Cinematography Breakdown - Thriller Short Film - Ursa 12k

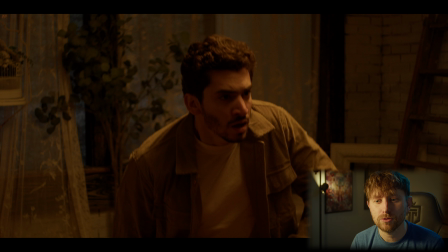[4:07]
And what that did is, as the light sort of shined through, is it gave it this ever so slight blue cast, which kind of really sells this moonlight dark outside, whereas if it was just fully black,
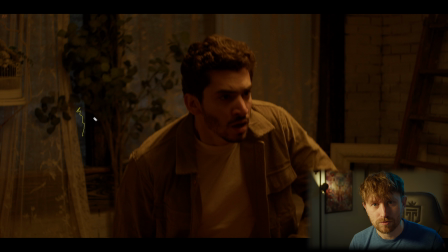[4:19]
you wouldn't really get that. You'd have to sort of make those like duvetine sort of tents and then have some sort of light fixture out there to do that. But this is all just sunlight pushing through very dark navy muslin. It's almost black fabric, but it's not. It's when you look closely, it's navy blue,
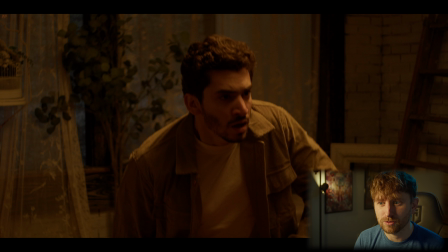[4:37]
and it creates this just sort of like this texture to the windows that I think looks really cool.
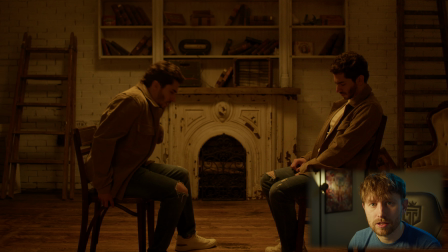[4:43]
I opted to shoot this project on vintage lenses that were sort of cinematographed for their ease of use.
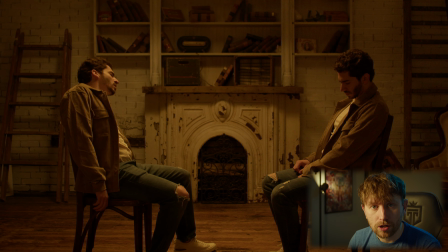[4:51]
It was the Helios 442, and the Mur 1B 37mm and the Nikkor 24mm.
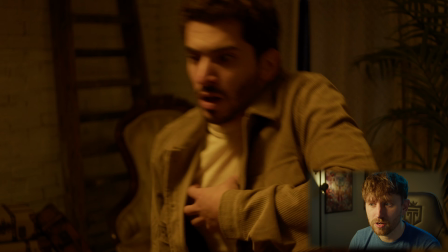[4:59]
And I wanted these lenses because of their texture to sort of, not have such a clean clinical look for, something that's a,
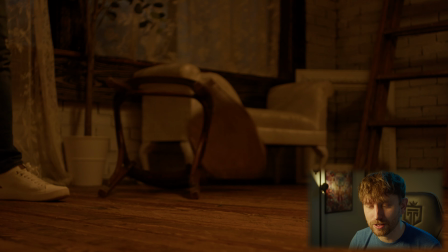[5:08]
thriller that has lots of sort of like cringy sort of theme to it.
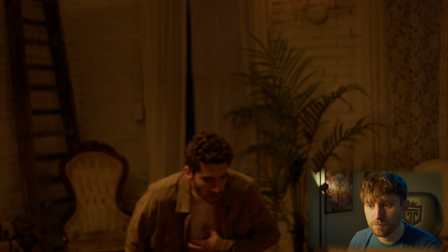[5:13]
And I opted to not really pull focus as the scene sort of organically changes and shifts,
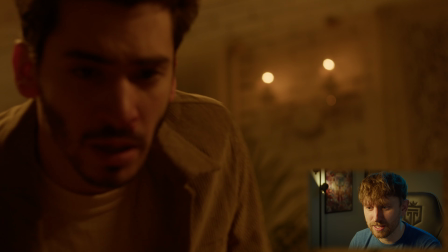[5:20]
because I think that sort of augments the character's feelings that like, things aren't clear about what's happening to him.
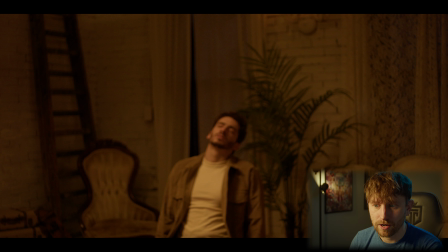[5:27]
So I really like, these sort of shots right here where, focus is sort of set in the beginning of the scene, but it doesn't change as the scene moves on.
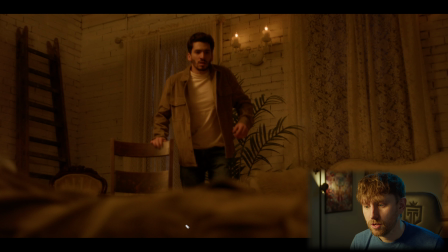[5:37]
I really appreciate frames like this, where we're able to sort of sell the effect with a body double down here, and have our main actor. Of course, he wasn't a twin. We just had the one sort of actor for this film.
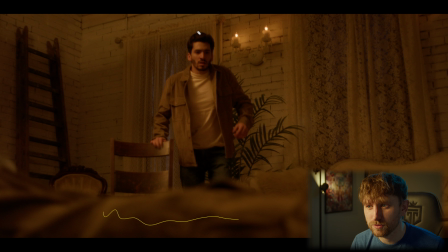[5:50]
But, these low angles that really sort of show the room from an interesting perspective really help sell that sort of idea of, suspense and things are, not going well for this guy.
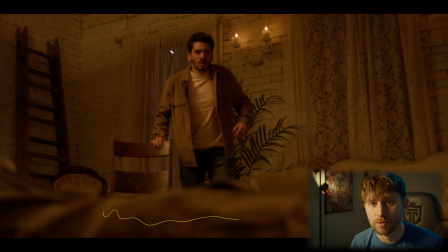[6:04]
And then it also, highlights just how well that lighting motif worked with the top-down sort of soft 4x6 frame. Like, we have excellent shape on the face here, we didn't have to do any sort of lighting changes or anything like that.
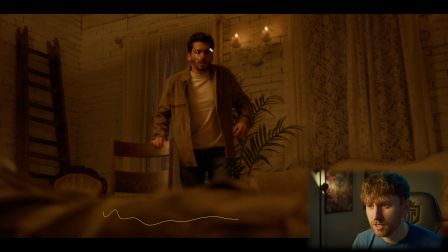[6:18]
I think every once in a while we would bring in like a tube light for some fill, so that we didn't, go straight black on the shadow side of the face. But and then these excellent, sconces in the room that just gave us little points of interest. It was just a great location, to sort of set up the intro to the film.
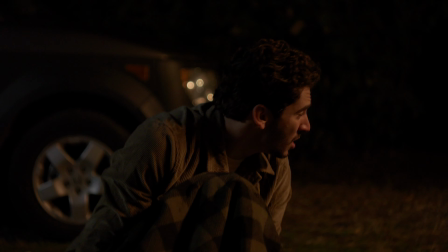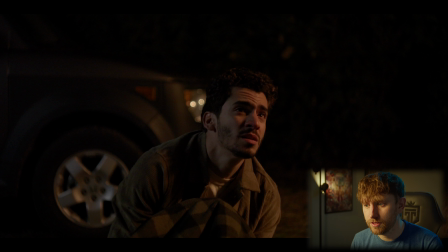[6:43]
All right, this scene was, lit with two lights, sort of sticking with the idea of just, trying to light the space that we were shooting in and not set up sort of a bunch of, we had a really small crew on this, so, having a grip forest or, a bunch of setups where we'd have to,
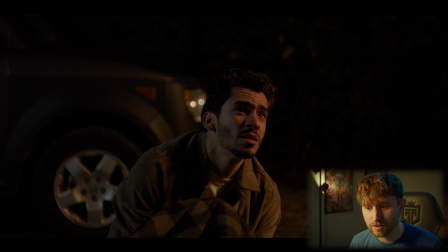[7:00]
constantly bring different flags and frames in to modify the light just wasn't really possible on this shoot. So it was sort of make sure we set up a world of lighting and then just constantly let the camera and scene live within it.
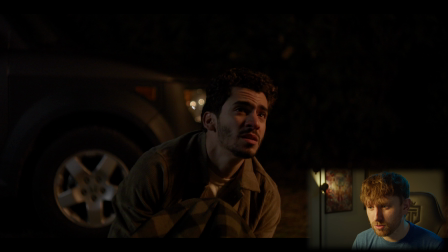[7:15]
For this, we had this sort of moonlight as, one of our, we sort of did this like sandwich of lighting, I wanted it to be motivated with this like outdoor house light sort of idea, but then also, have this moonlight. For the moon, we had that same 4x6 frame positioned high up in the sky over here,
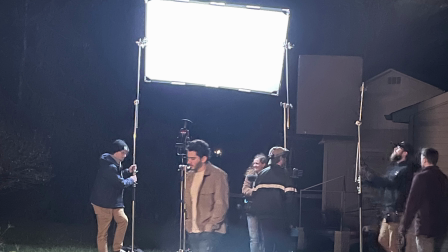[7:34]
and we had a aperture 300D from the ground shooting up with a Fresnel on it into the frame.
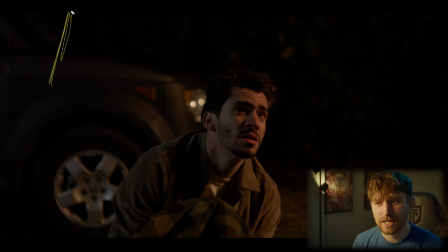[7:42]
So that was about like 15 feet in the air to give us like a nice sort of softer moon, for this sort of stuff. And then this, warm thing that's supposed to be like a house light on the outside of the
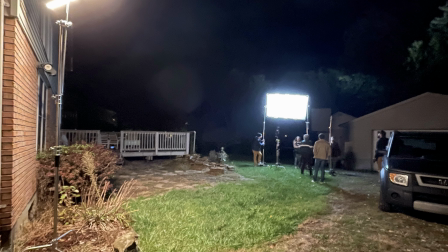[7:55]
structure is a 4-foot tube just set to that same sort of 2700.
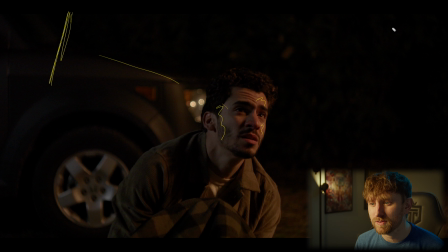[8:00]
And I think we added a little bit of green to it to sort of give it that like halogen, floodlight sort of feel.
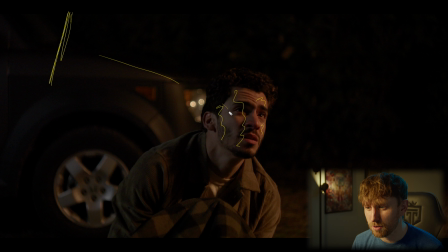[8:10]
And it sort of worked for creating this shape, this shadow shape on this part of the face while sort of swallowing the talent with light from both directions.
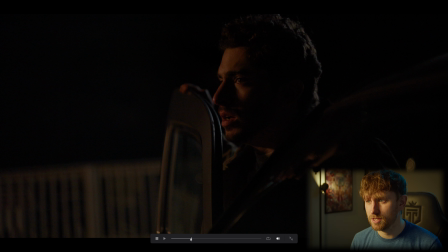[8:19]
And I want to stop here just because this ended up being my favorite frame of this setup. It just shows that sort of lighting motif worked again really well for shooting 360,
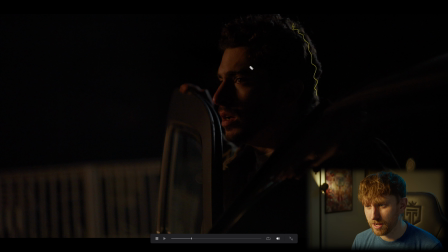[8:31]
because we've got this nice moonlight that just creates this excellent silhouette on the back of the hair, and then the tube that's warming up from this sort of this house light, and then just happy little accident that we got an excellent little catch light in the eye as
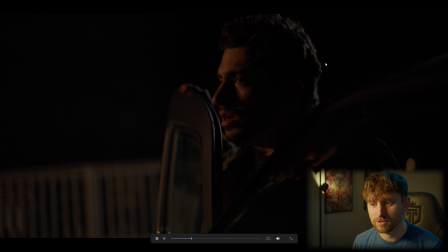[8:47]
as he's sort of taking in his situation and sort of moving a mile a minute trying to get out of it.
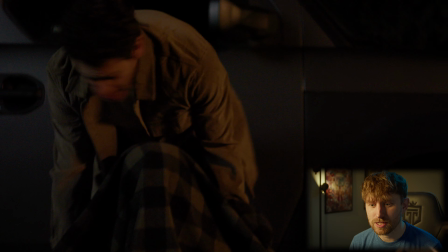[8:52]
I shot this scene handheld. The opening scene was really slow and locked off movement because it was a character waking up to
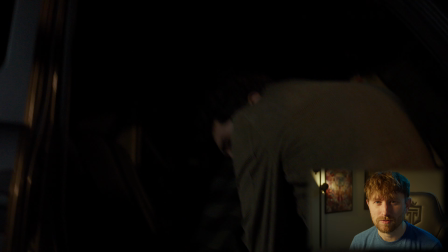[9:01]
a world put in front of him that he sort of needed to catch up and figure out what was going on.
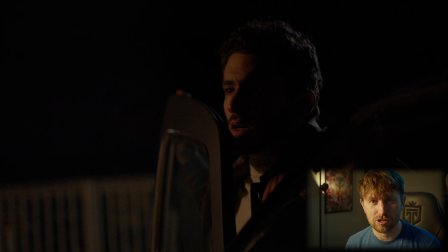[9:06]
But then when he sort of starts to make his decision about what he's going to do about it, things get really chaotic.
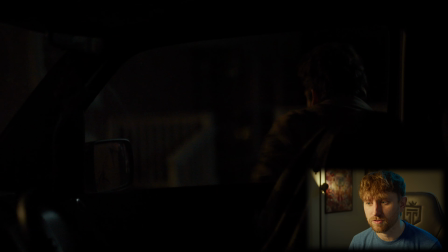[9:12]
So this scene I shot handheld to sort of match the character's panic and energy.
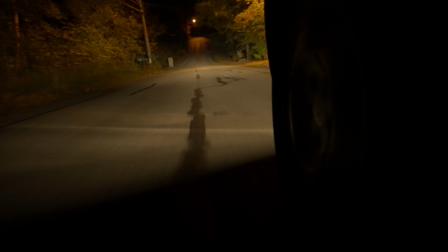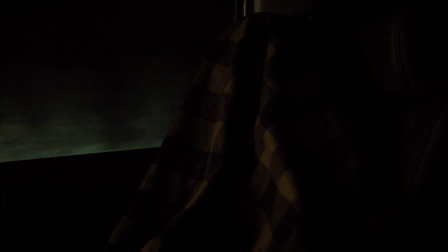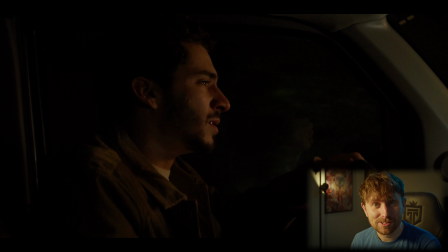[9:27]
All right, let's talk about the challenges of shooting car interiors with an actor that's supposed to be driving and wanting to do it safely. Now, obviously, since the character is going in and out of consciousness, we wanted to sort of,
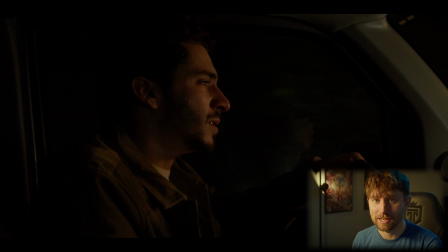[9:41]
add that extra threat of it happening during operating a car. And you can't just do that while someone's driving a car. it's not going to work out very well for your talent. You can get the shot once.
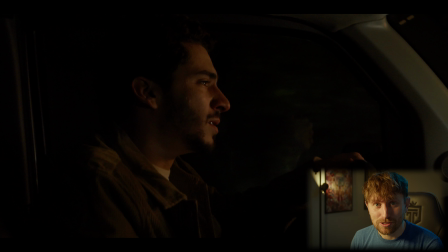[10:00]
This was all shot with poor man's process, which is, of course, using a projector screen in the back here,
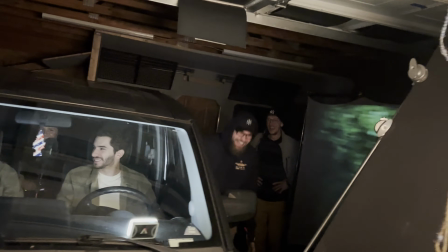[10:10]
to sort of give the illusion that the car is moving. But really, this car is just parked in my garage, and the actor is just doing a great job selling that it is movement.
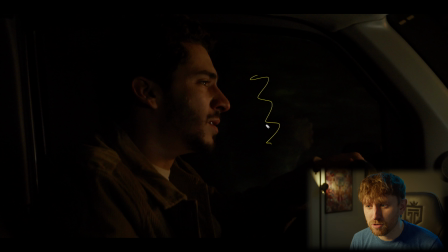[10:20]
The handheld movement, I think I let the camera sort of rest on my knee and put my foot on the door frame of the car,
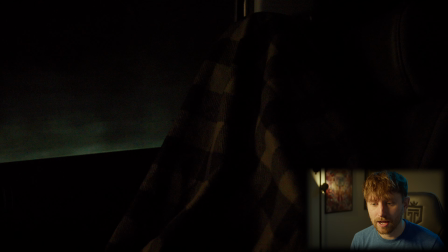[10:28]
and we had some grips that were in the back shaking the car, and I think tying the camera a little bit to the movement of the car just subtly
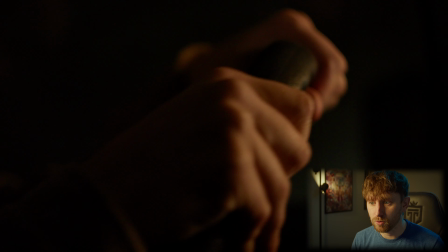[10:36]
sort of helps sell that effect that we really are just sort of in the car with him as it's moving.
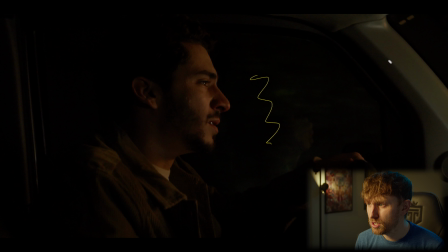[10:43]
For light, we had 2 4-foot tubes pushing through the windshield just to give us, this catch light and this wrap on the face. And that's basically it.
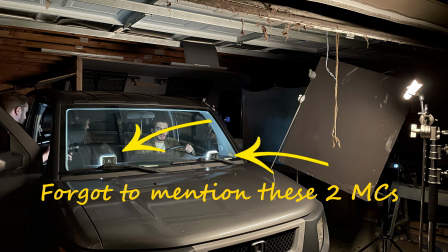[10:54]
There was no other sort of lighting motif that we did for this. We shot all of the plate photography for the projector screen
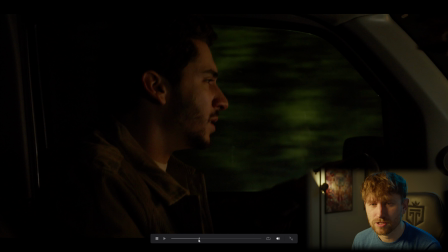[11:00]
ourselves because we really wanted it to sort of match the look of the film and not just use some stock footage for it. We used my Gaffer's FX3.
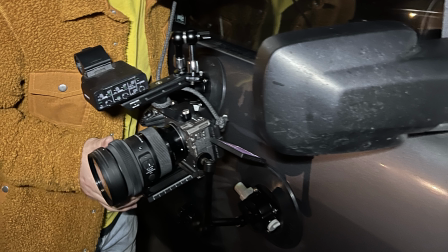[11:10]
We did some suction mounting on the outside of a vehicle, and then I sort of had
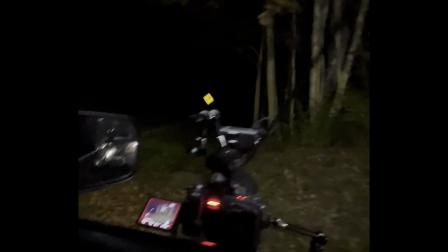[11:18]
my gaffer just drive around, and I held a tube light out the window
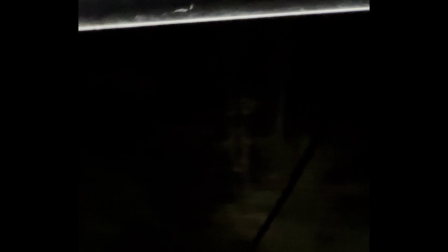[11:25]
so we could get some level on the woods that we would sort of drive by, and we just drove around for about 45 minutes just to get different sides of the plate photography.
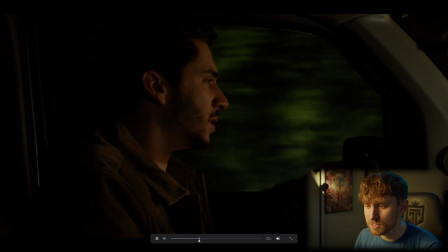[11:32]
And then I think what I did was I used a mask in Resolve to sort of create this fall off of headlights as they would sort of be brighter on this side of the frame and then fall off to darkness this way,
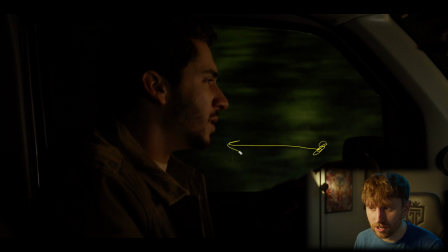[11:46]
sort of give that idea that everything's lit by the headlights of the car, and then it obviously gets darker as you get towards the back of the car.
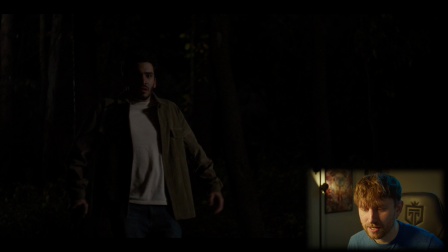[11:52]
All right, this scene was shot in a public park at night, and we are pretty far off the trail. There was obviously no access to power, and we didn't want to wheel down a Jenny about a quarter mile through the woods. So this entire scene is just lit with 4-foot Pavo tubes on C-stands.
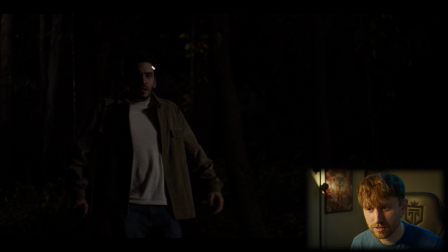[12:09]
And so just set to 5600 to give us this sort of moonlight.